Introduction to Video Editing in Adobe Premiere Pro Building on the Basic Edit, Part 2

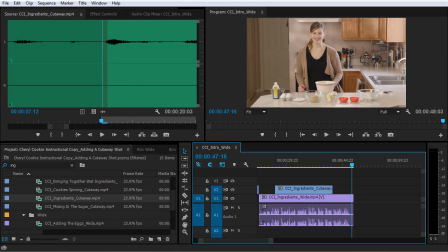In this lesson, I'm gonna continue working on the next few shots in this sequence, and you are gonna learn exactly how they're put together. All right, let's see what is coming up next here.
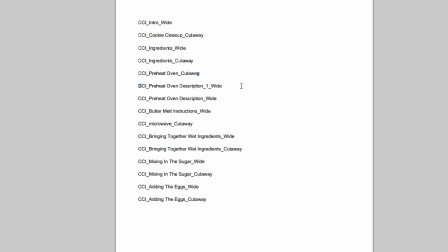Now I have preheat oven cutaway, preheat oven description one, preheat oven description wide. So I think there's two shots that have preheat oven description, and there's also a cutaway shot.
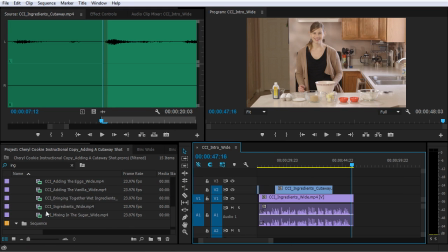So let me look at what that is. Let's start with the preheat description one. So I'm going to clear the search bar here, and I'll pull up Preheat Oven Description 1.
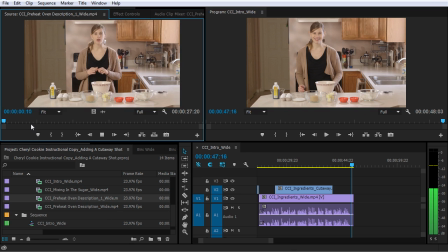Okay, no problem. Before you start assembling the ingredients, preheat your oven to 325 degrees. This temperature is a little bit lower than the standard 375 degrees, because we're making extra large cookies, so we want to take the low and slow approach.
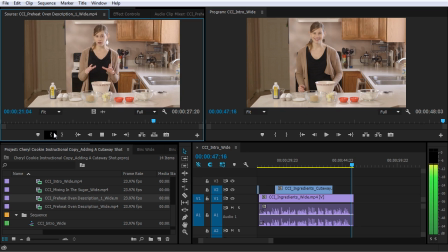We want the cookies to be perfectly baked on the outside and not extra brown, while while the inside gets the perfect texture as well.
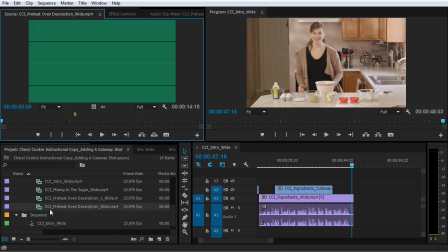Okay, let's check out this other clip here, CCI, preheat oven description wide.
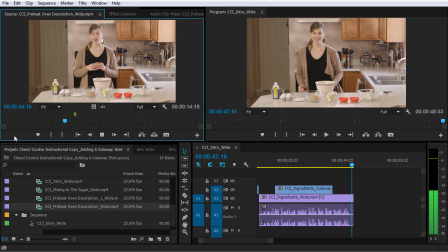Because we're making larger cookies, you'll wanna take the low and slow approach. We want the middle of these cookies to be a perfect golden brown before the edges get too dark.
So I think I like the beginning of this clip here because she says.
Before you start assembling the ingredients.
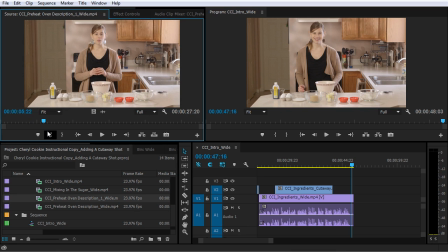She says before we start assembling the ingredients, and that makes more sense to me. So I'm gonna get this added to my sequence here, start right here.
Before you start assembling the ingredients, pre-heat your oven to 325 degrees.
But I really don't like how she ends this clip.
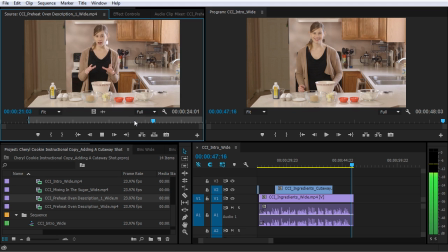We want the cookies to be perfectly baked on the outside and not extra brown while the inside gets the perfect texture as well.
It just sounds a little bit weird, so I think I can cut it right after she says low and slow approach.
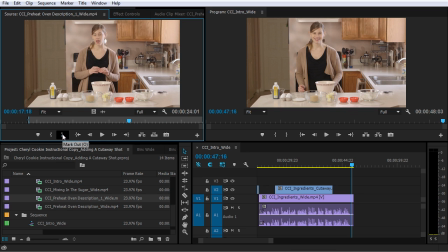We wanna take the low and slow approach.
So I'm gonna mark an out point there and then add this to my sequence.
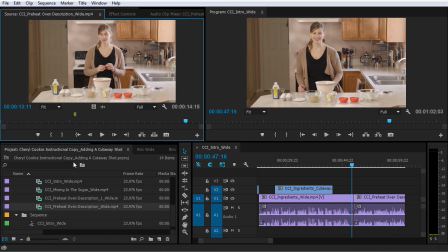Then I'm gonna pull up the CCI preheaven wide.
You wanna take the low and slow approach.
And then I think I can pick up this clip right here because I liked the end bit of this clip a little bit better.
We want the middle of these cookies to be a perfect golden brown before the edges get too dark.
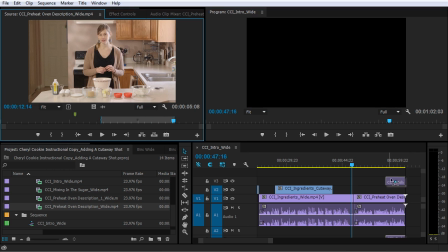And I think that's what I want right there. So I'm just gonna add that right here.
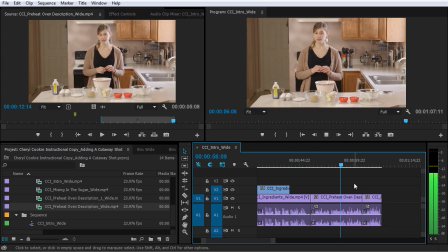This temperature is a little bit lower than the standard 375 degrees, because we're making extra large cookies. So we wanna take the low and slow approach. We want the middle of these cookies to be a perfect golden brown before the edges get too dark.
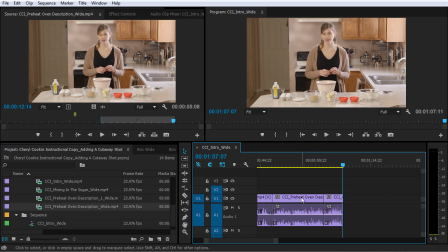So that sounds pretty good, but again, we have this weird transition here between this clip and this clip right here. So I know I can glue some of that back together with a cutaway shot because I did see that there was a preheat oven cutaway.
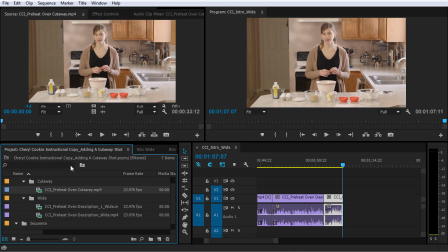Here we go, load that in the source monitor here.
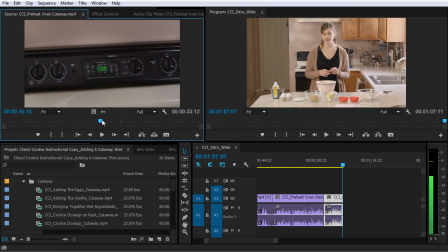It looks like there's two takes of this. All right, so we can probably pick it up right here and then end right there. So I'll just add this right to the beginning, right after the ingredients shot.
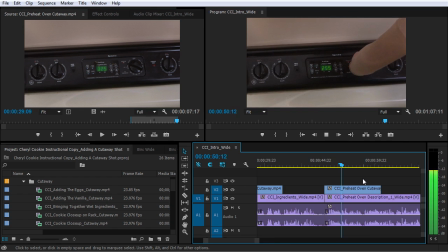Before you start assembling the ingredients, preheat your oven to 325 degrees. This temperature is a little bit lower than the standard 375.
And I think I can probably trim it so that we come back to her right after she says 325 degrees,
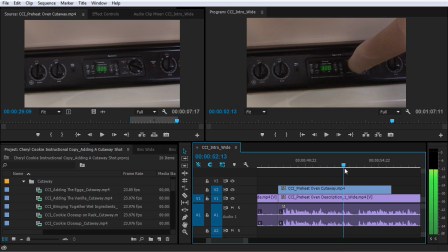but I want to make sure on this clip that she sets the temperature and she pulls her hand away. So what I can do is I'll just trim up the end here. So I'm gonna hit Y on the keyboard and I'm gonna change to the slip tool.